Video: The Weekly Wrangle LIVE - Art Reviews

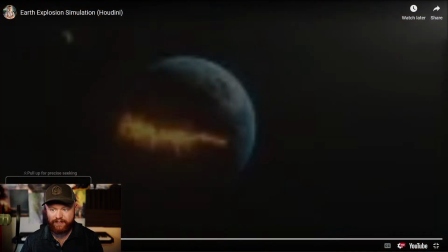But this is a really good usage of layers, especially during that explosion moment right here.
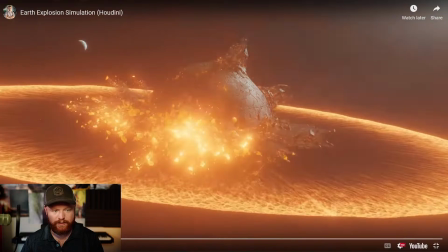And yeah, all in all, I think that this is really cool. So, great job.
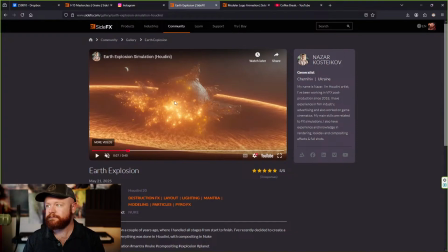Nice project here, Nazar. All right, how we doing here in the chat? Let me know if you're watching. Just go ahead and type something out, because I want to make sure that this is all working. It's been a minute since I did a live stream here,
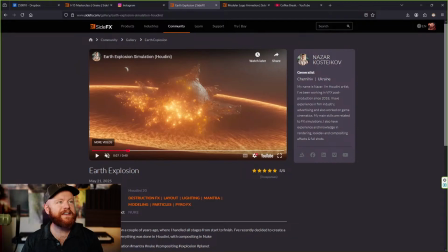so let me know if you're there to make sure that this is all going properly right now. But if I just double check the YouTube here, I think things are working.
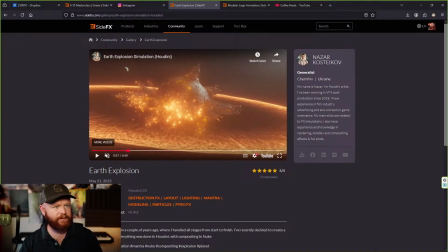But let me double check real fast. So we go here. Bear with me for 1 second here, guys. It looks like it's kind of frozen on my end. So I want to make sure that we are not frozen here with our live stream.
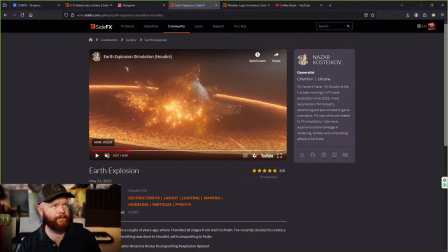Okay. Stream is looking good. Okay, awesome. Thanks, Ruben. Yep, I double checked here on YouTube. It looks like we're good. Okay, awesome. So we are still up and running.
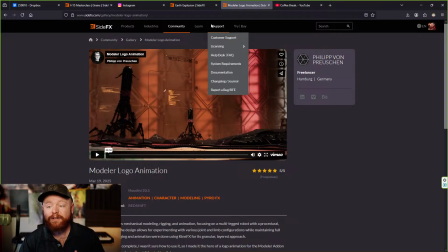Let's move on to the next one here. This is the modeler logo animation, and this was done by Philip.
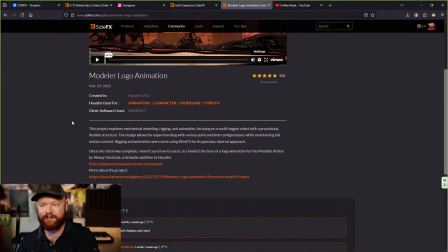So, and before we watch this, let's read the description here. It says, this project explores mechanical modeling, rigging, and animation, focusing on a multi-legged robot with a procedural, flexible structure.
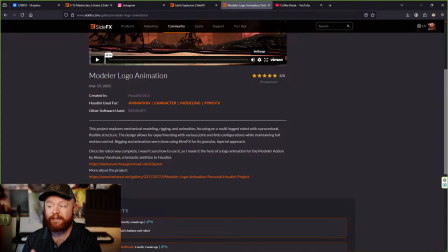The design allows for experimenting with various joint and limb configurations while maintaining full motion control. Rigging and animation were done using KineFX for its granular, layered approach.
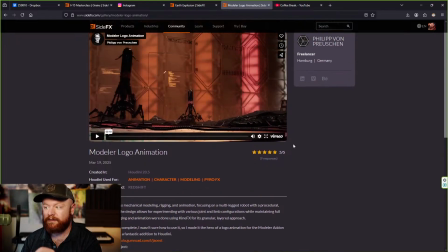So yeah, that being said, let's check it out.
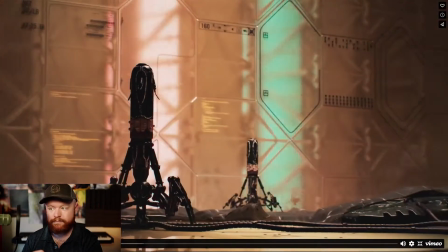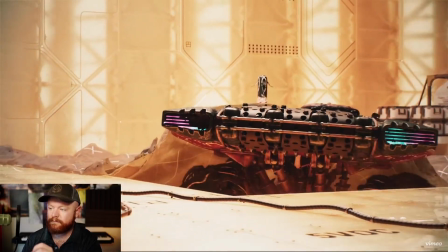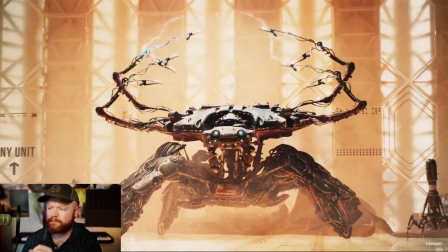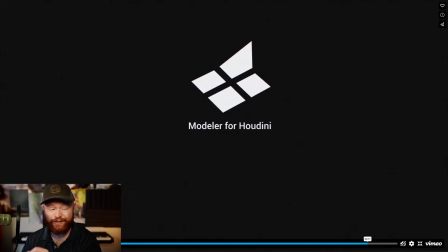Awesome. That's a really cool animation.
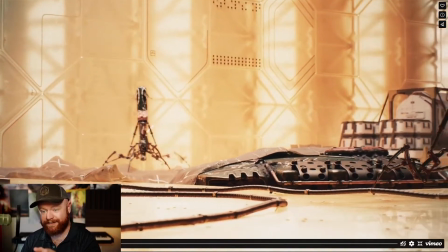Not sponsored by Modeler, by the way. Although it's a fantastic plugin.
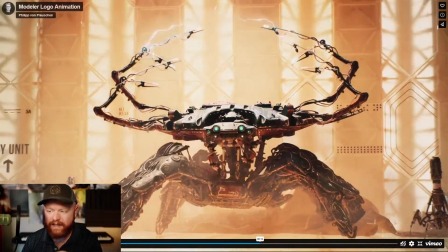Yeah, so just looking at this animation, I love this robo dude. It's really super cool. And being that this is for the Modeler plugin, the model is really awesome as well. We have these hydraulics, these really nice organic shapes,
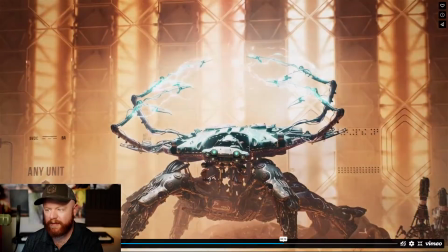you know, while at the same time being mechanical, made of iron.
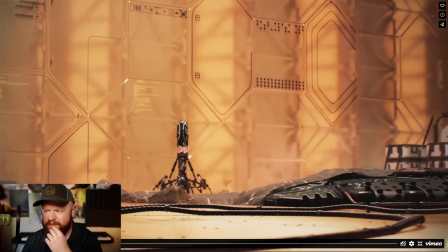We have all these little dudes as well. So this is awesome. The camera movements, the lighting.
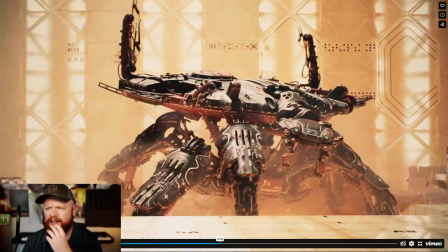We have the light inside those fins there. Really awesome stuff.
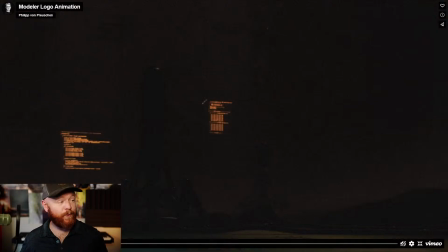Yeah, so again, one of the very difficult things to critique here.
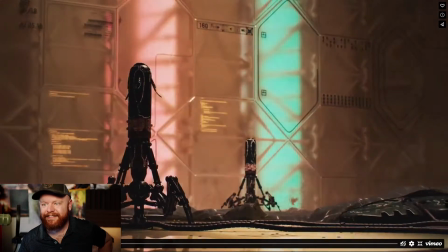This is looking great. Let's start by talking about things that are working well.
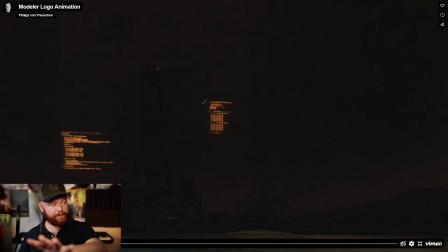First thing that's working well is the composition of the camera being close to the ground The lighting is really impressive. We have animated lights here that start things off.
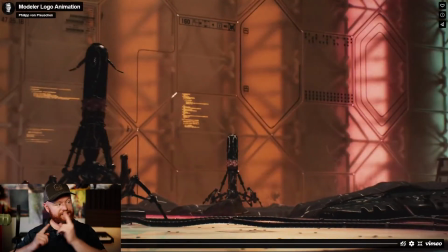Kind of like you turned on a light switch and then all these things happened in the environment to reveal something.
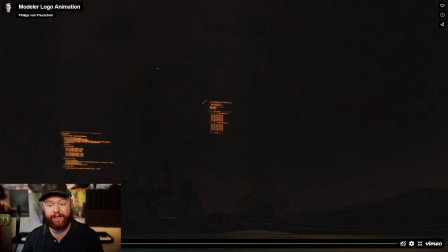We always talk about interacting with the environment, and this is a great example of we could have just had the lights on, but instead what happens here is that we're thinking about someone entering the room. We're thinking about what's happening before someone encounters this scene.
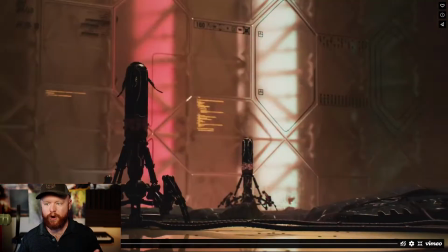And it's not just showing what's there in the scene automatically,
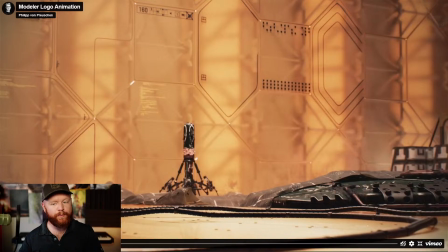it's creating a reveal moment, it's integration.
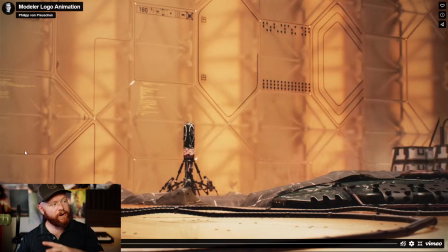And when you integrate yourself into your scene as an artist, it's going to help the viewer integrate themselves as well.
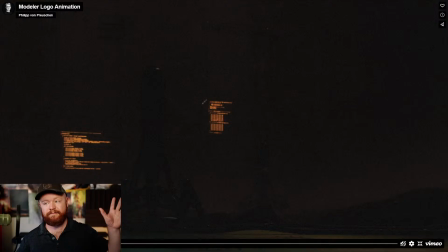And that's just a very subtle little thing that you don't think about, but when you see the lights turn on,
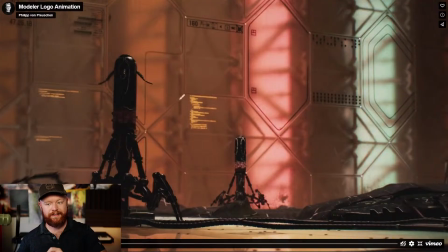you're in that room a lot more as opposed to the lights already being on because you have this animation.
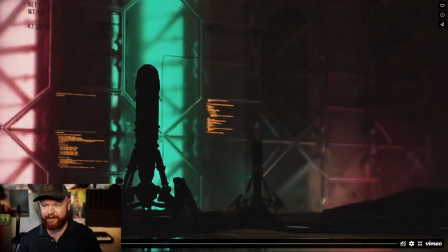Anyway, that's just one thing that is kind of subtle but makes a big deal here.
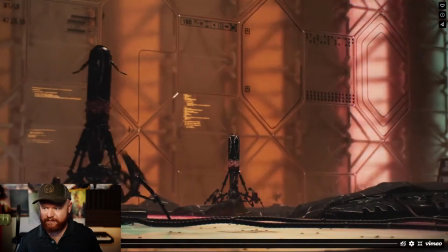So we have these robots. They're kind of like cockroaches that scurry away, which is cool.
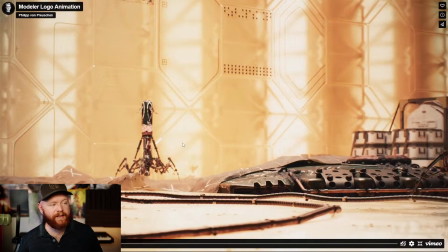And one thing I like about this moment right here as well is that we have this highly detailed model back there, which I'm sure took forever to model and to rig and animate, but it's kind of blurred out. And that's a really hard thing to do when you spend so much time working on CGI elements.
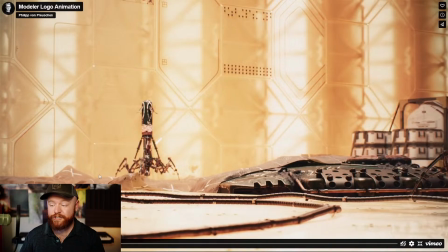But instead, the decision is made to create the focus right here on this top of the robot that's about to be revealed.
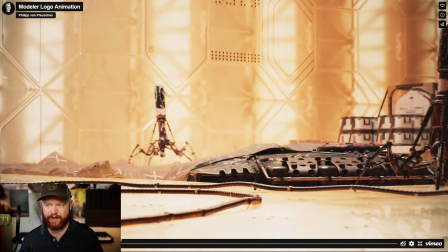And so I just want to point that out, that even though you might spend a long time working on elements of your environment, it's still all about the cinematic shots. And sometimes that means you're going to have to blur out things that, are highly detailed in the background.
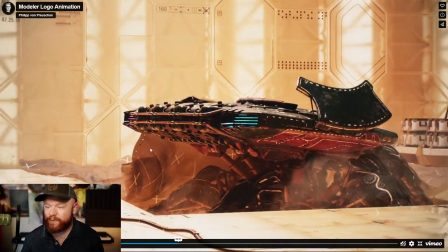Anyway, let's keep going. So this goes up. We have a really cool cloth simulation happening.
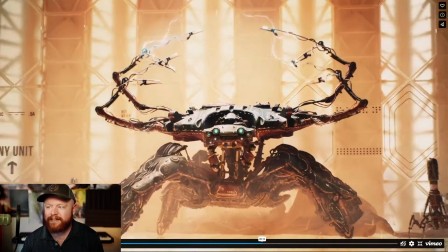It all kind of flies off to reveal this guy.
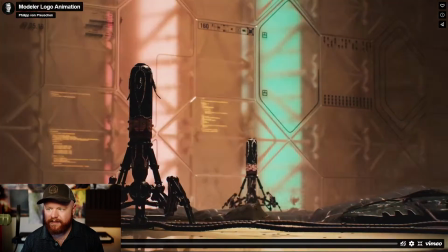Again, great lighting all throughout.
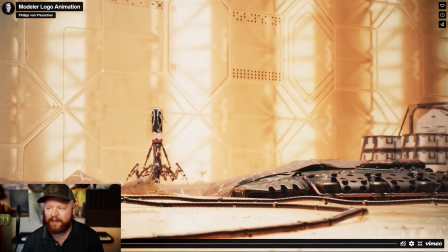As soon as the lights really turn on, I also like how everything is like really bright. It's almost like oppressively bright. We're not clipping,
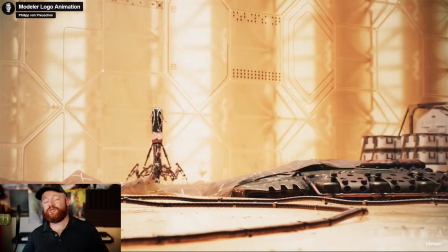but it almost feels like if I was in that room that I'd have to squint my eyes a little bit because the lights are just really intense.
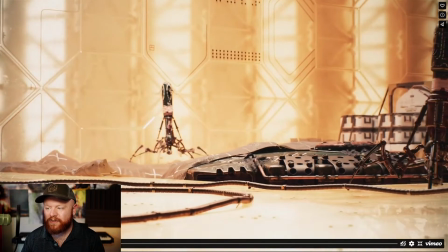But what that does is it creates a kind of a cool vibe, honestly.
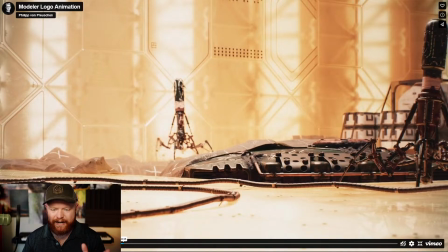So, I don't know. I think that's really cool. Looking at the texturing here and just all of this, look at this area where the metal was soldered onto the top. I mean, just lots of tiny details here. The texturing is awesome.
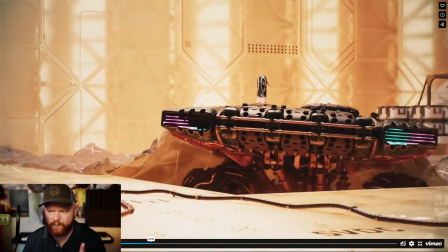One area that I do think could be improved is this cloth simulation.
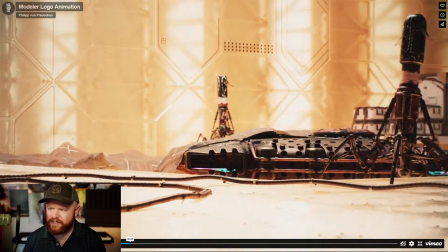I think that it just feels very cardboardy, if I'm being honest.
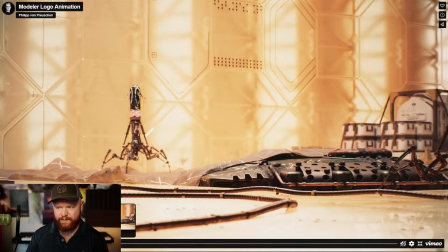Now, it's not bad, and I guess you could make an argument that maybe that's the intent here, to have a more stiff cloth happening.
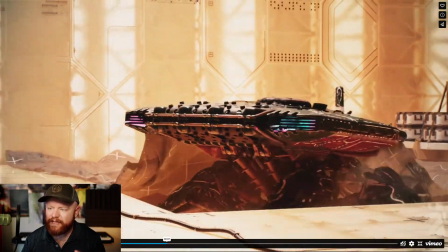But I just feel like it's a little bit too stiff for my liking, personally.
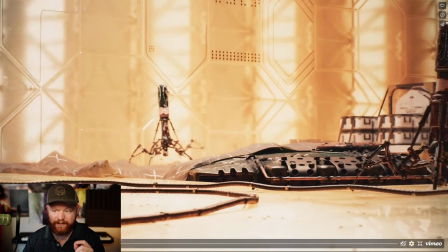And yeah, just a minor critique if I had to pick a bone here. But honestly, that could just be personal preference.
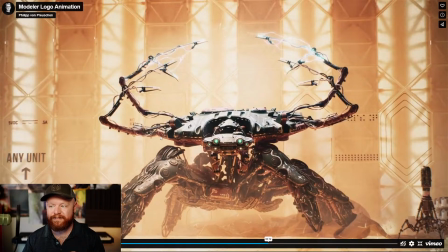But all of this reveals, I love how all the different arms come out here.
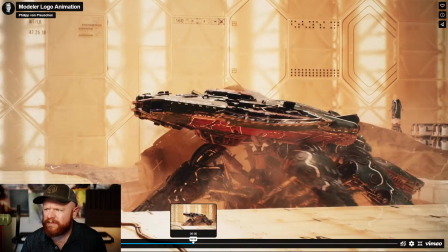And you know what's really cool about all of this as well is that
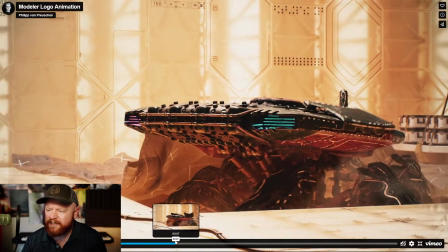we have these like hydraulics and just a lot of complexity in the way that things look in all of this here.
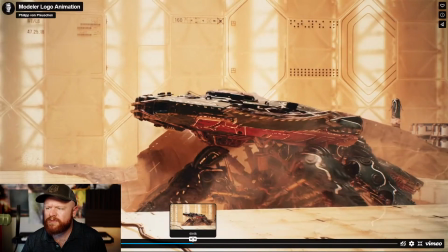So we have these things fold out. We have these arms that are folding out, kind of like a Transformers effect in a way.
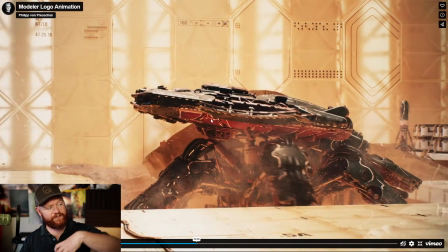And I'm just looking here at this arm to see if it actually fits in there or if there's like a bunch of intersecting geometry.
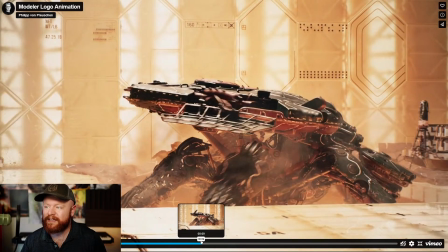Probably a lot of it's intersecting, but you really can't tell because the motion blur covers it up.
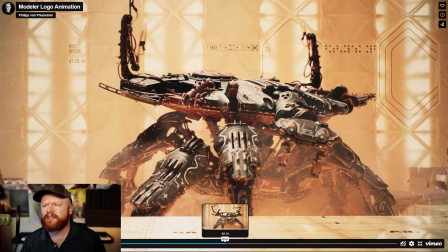And what's cool is that all of these things reveal in different stages.
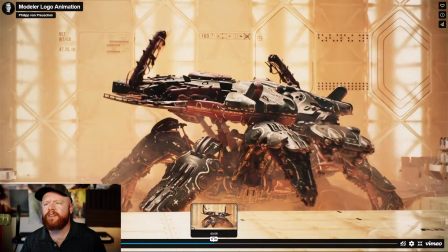So when the arms unfold,
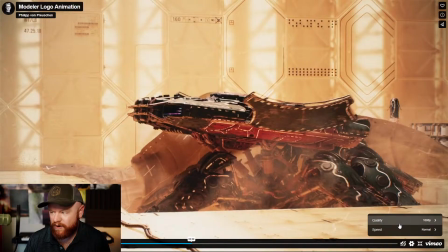let's just try to play this in slow motion and pay attention to those arms to see how that unveils itself.
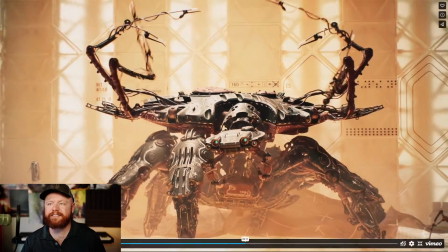Yeah, it has this like staggered robotic feel.